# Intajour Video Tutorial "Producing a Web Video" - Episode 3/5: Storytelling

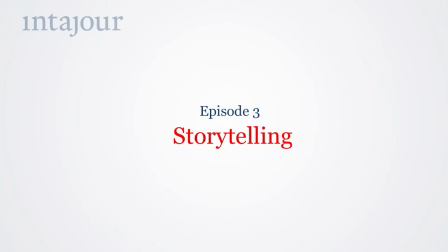Hello and welcome to episode 3 of our InterJour training video.
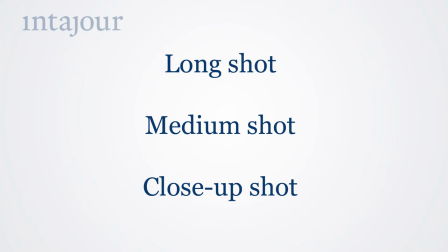In the last episode we've learned that you can shoot in different shot sizes. Long shot, medium shot and close-up shot. If you string together shots of different sizes you get a sequence. Let's see how that works.
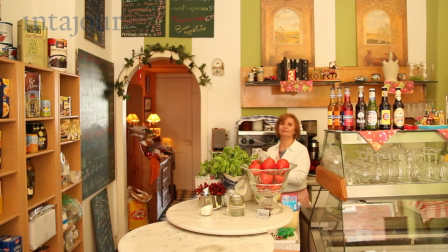Our topic? Where to go for delicious Italian pasta in Hamburg.
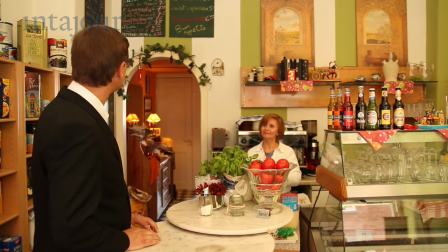First, let's see what it looks like if we shoot the whole scene with one shot. Only one shot.
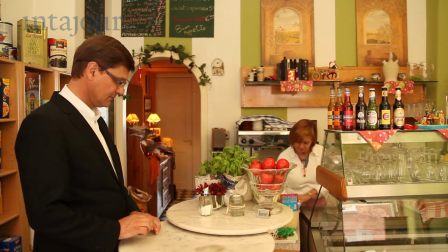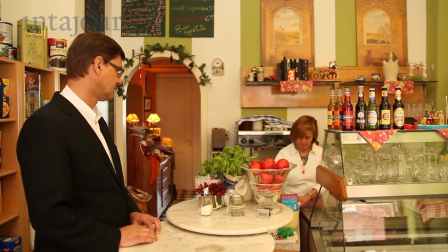You can see that it becomes quite boring after a few seconds. Almost as boring as the actual waiting in the restaurant.
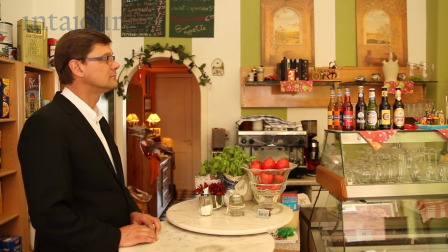In real life, the guest waits patiently. But in a video, your audience might have lost their patience by now.
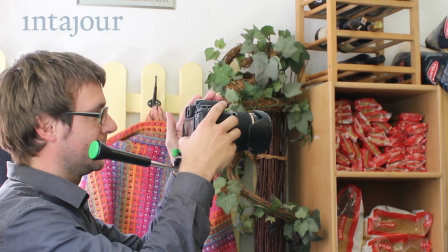To make it more interesting, our cameraman has to shoot more footage. Now we shoot the same action several times.
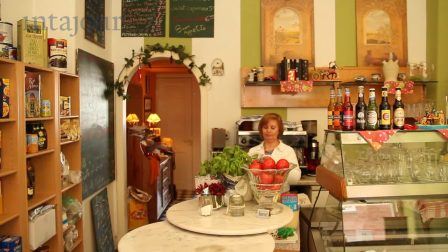First, we add a long shot from outside. We already recorded the medium shot.
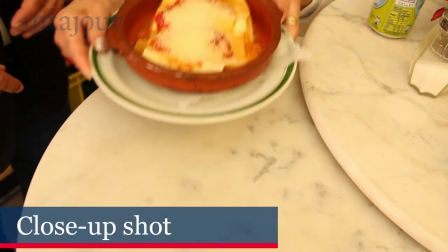Now we add a close-up of the food.
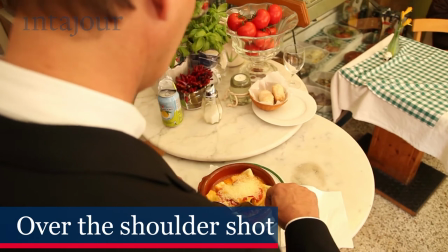We can shoot over the shoulder. This lets the viewer see what the guest is seeing.
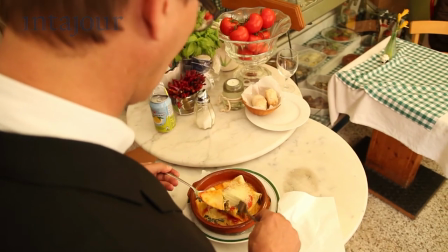And finally we try to find an unusual shot, a creative shot.
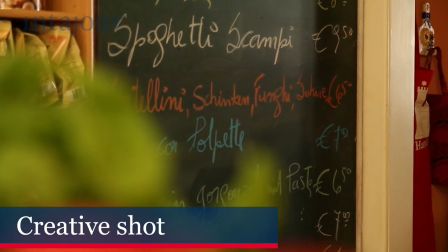This can be a long, medium or close-up shot, but from an unusual perspective.
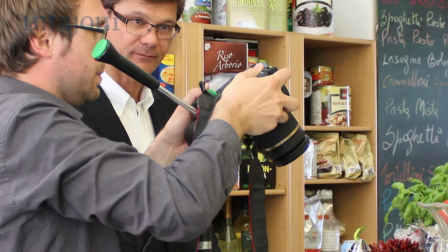For each shot you should plan to record for at least 15 seconds.
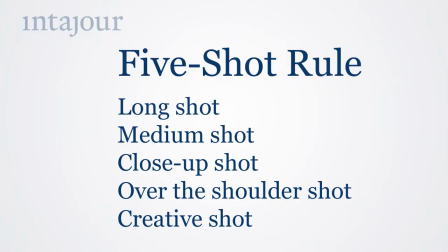Long shot, medium shot, close-up shot, over-the-shoulder and creative shot. If you take all five shots of every action you will have no problem when it comes to editing.
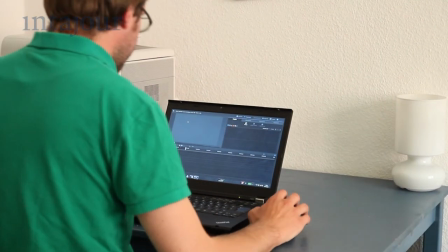Let's try it out. The editing software lets you rearrange the clips that you've recorded with your camera.
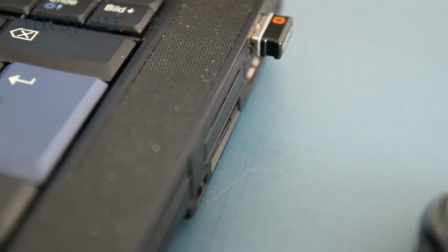First you have to download the files to the computer. There are dozens of editing programs on the market.
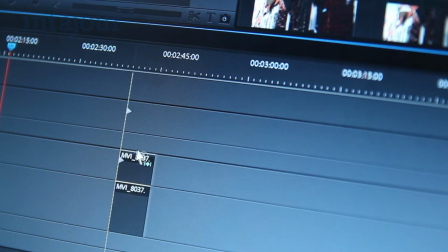The professional ones are very expensive. Cheap ones start at about 30 euros.
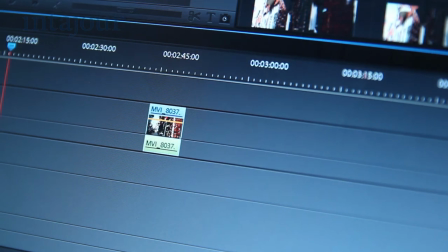There are free test versions for almost all of them. The idea is always the same.
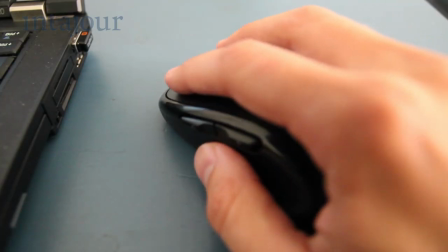You mark the part of the picture that you want to use and drag it to what we call a timeline.
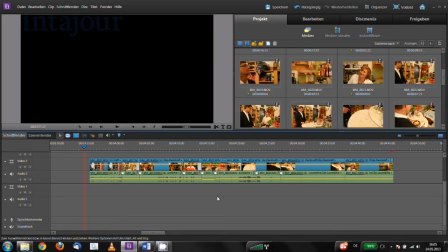You keep doing that with every further shot you want to use to build your sequence.
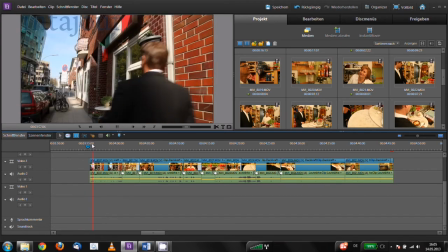For example, of someone eating a delicious pasta dish in Hamburg.
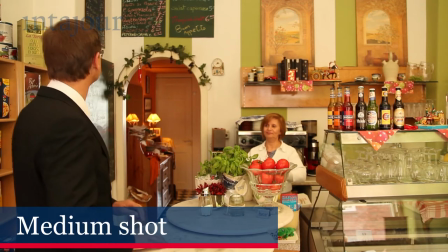Again, follow the five shot rule several times and you will have no problem in creating an interesting sequence like this one.
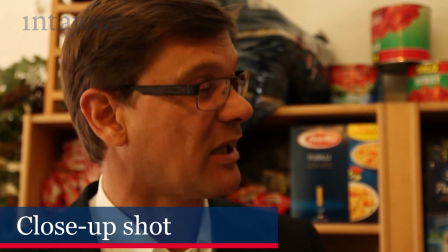As you can see, you only need five shots to tell a story.
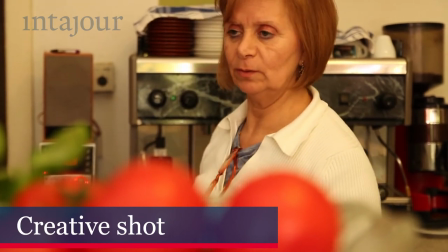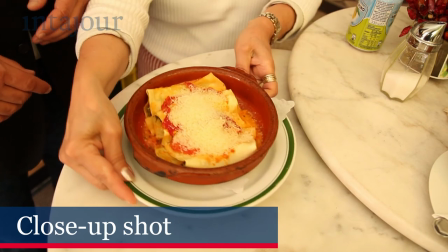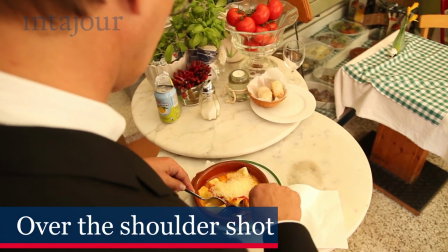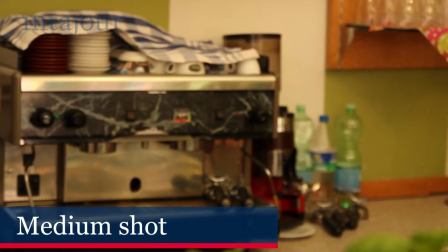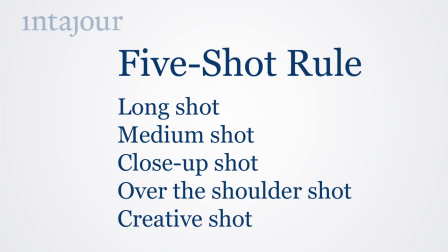Even experienced reporters and producers stick to the five-shot rule because it ensures that you will get a nice sequence for each action. In the next episode we will show you how to avoid the biggest problems when editing videos. Thanks for watching.